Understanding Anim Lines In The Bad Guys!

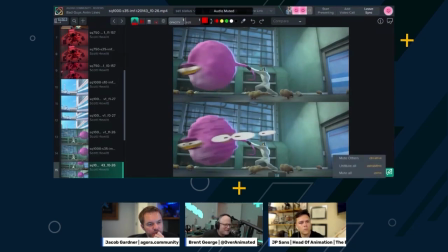When you see the top version, I just don't get that feeling of the eyes being like kind of showcased it's easy to miss but with with with
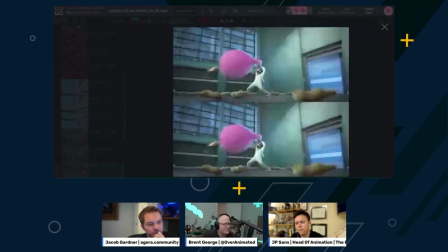like obviously replicating the way you have it's like it's it's almost impossible to miss like you really get a feel for it suddenly you get a
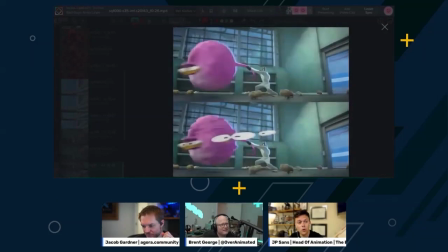feel for it i think at least for me the important thing was not to overtake the shot or for you to know it's there i want you to
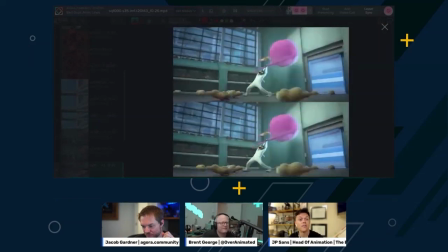be able to follow the action that's all i don't want you to notice them in a way for me it was more they're part of the shot they're part of the illustration and the action, but they're not an additive of it, like an effects thing. I didn't want it to be that. The only ones that I would want you to notice are like the impact shapes, the little white, like the little white, like ninja stars.
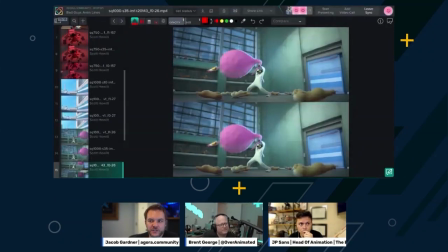What percentage of them do you feel like are solving a problem where like, you know,
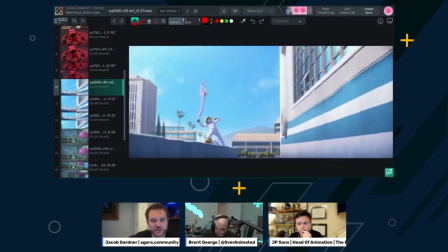the leg moved too fast, so we need to solve the problem so you don't get lost or how,
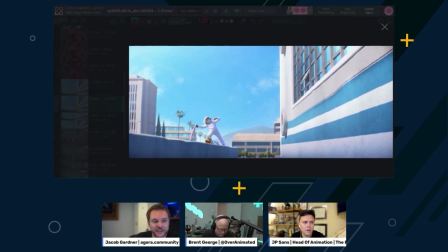what percentage of them are, it would be really cool if this was on there and it has to feel. and i actually had to hold
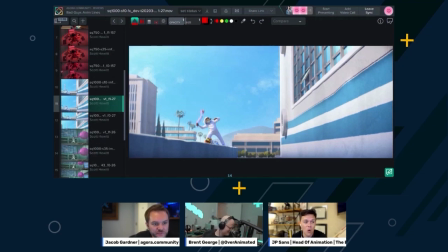myself back from going this would be so cool and i would do it and i loved it and then i came in the next morning i looked at him like it's overtaking the shot yeah you know i felt like it was it was being it was highlighting a little bit of something different and i'm a bit too much fun yeah and i i wanted to pay respect to all the animators that did all their hard work so i didn't want
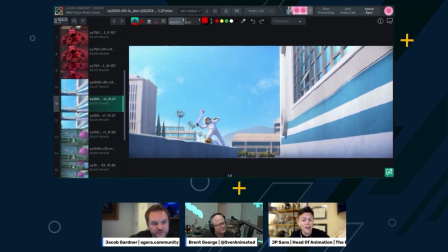to overtake anything you know it was great because animators were like can you do something for me can you do something for me because they wanted them on their shots and sometimes i would have to go back to them and be like if you want them if you want them in your shot give me more separation here give me more separation here and then i'll do some lines so it was a more put a little jar on your desk little it was a little
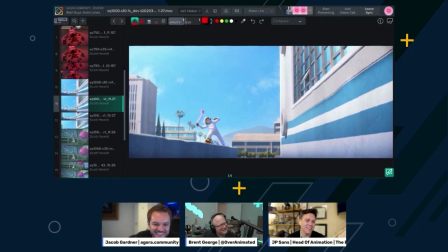it was a lot of work yeah but it was fun you know it was really fun this is to solve a
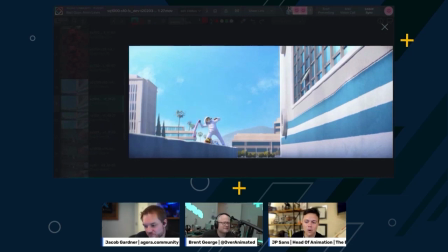problem there's a good example of solving problem there's absolutely no motion blur here so obviously you're getting that shutter speed kind of mimicking the speed. So there's no arc, no nothing. So then I do this.
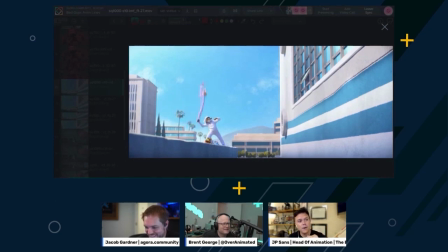Which I started speeding up the character by drawing more and more and more. In reality, if this shot would have kept going, I would have stopped drawing multiple ones and I would have just done like big circles all around like a helicopter.
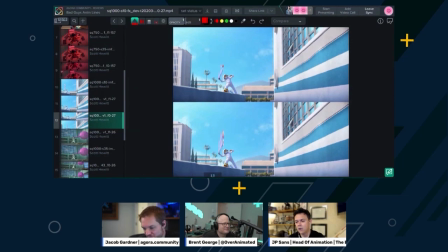But you can see how I'm just trying to kind of you know mimic and and redo some of what we're missing which is the the arcs and they don't make sense when you frame through it honestly they don't actually one of the things that i noticed that repetition is is breaks everything if
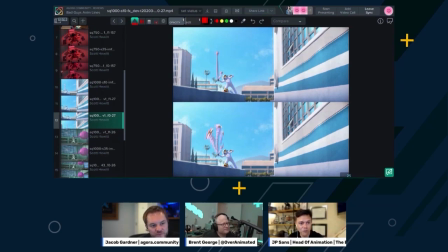you repeat the drawings too much you can see and feel it and it doesn't feel organic anymore so a lot of it had to be custom like every other frame had to be i i could barely copy paste like something like this because you would see the repetition um sometimes it's okay to
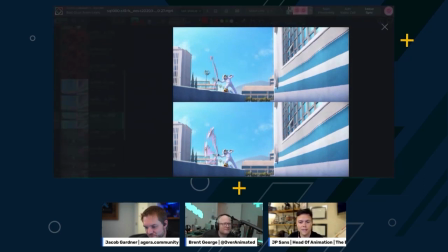have the repetition but i didn't like it uh so it's just more organic it's funny because that top one without the blurs it kind of like you said it has it gives you that weird stroboscopic illusion like when you look at like a propeller or a wheel spinning right a certain speed it
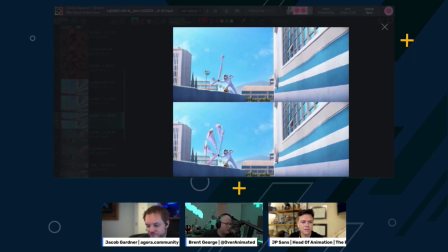starts to feel like it's actually going slowly backwards exactly it ends up having that but the blur really helps guide the eye and understanding that there's movement and direction absolutely blur will keep you all the circular motion but um but instead we just go graphic like this is in my opinion like this
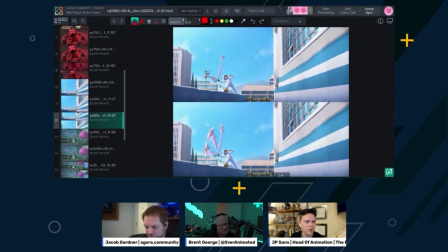is this is what i would see this frame is what i would see in a comic book yeah that's why i would draw it that way totally um and this is all done with like primo was it just allowed like it was made for notes and annotations and you're just like screw it
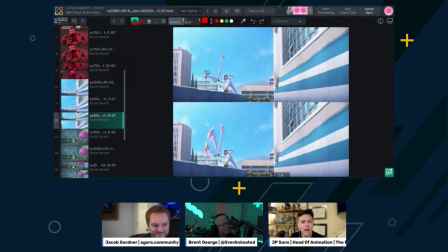i'm just gonna like literally add my own like a layer of effect on top it was amazing because this movie was this movie was supposed to be in stereo so that added another complexity you can't just draw on top and put on the screen because if it's in stereo those drawings needed to live where that character was so yeah that's why jeff busberg and the creative team
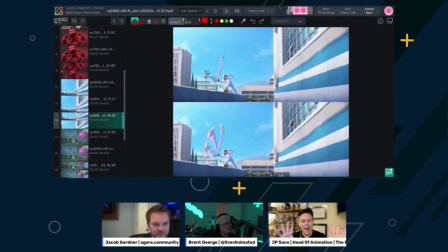were able to export the drawings and create geometry based on the drawings wow and attach colors to them and then i would just have to name the stacks the same way as the characters so then through an automated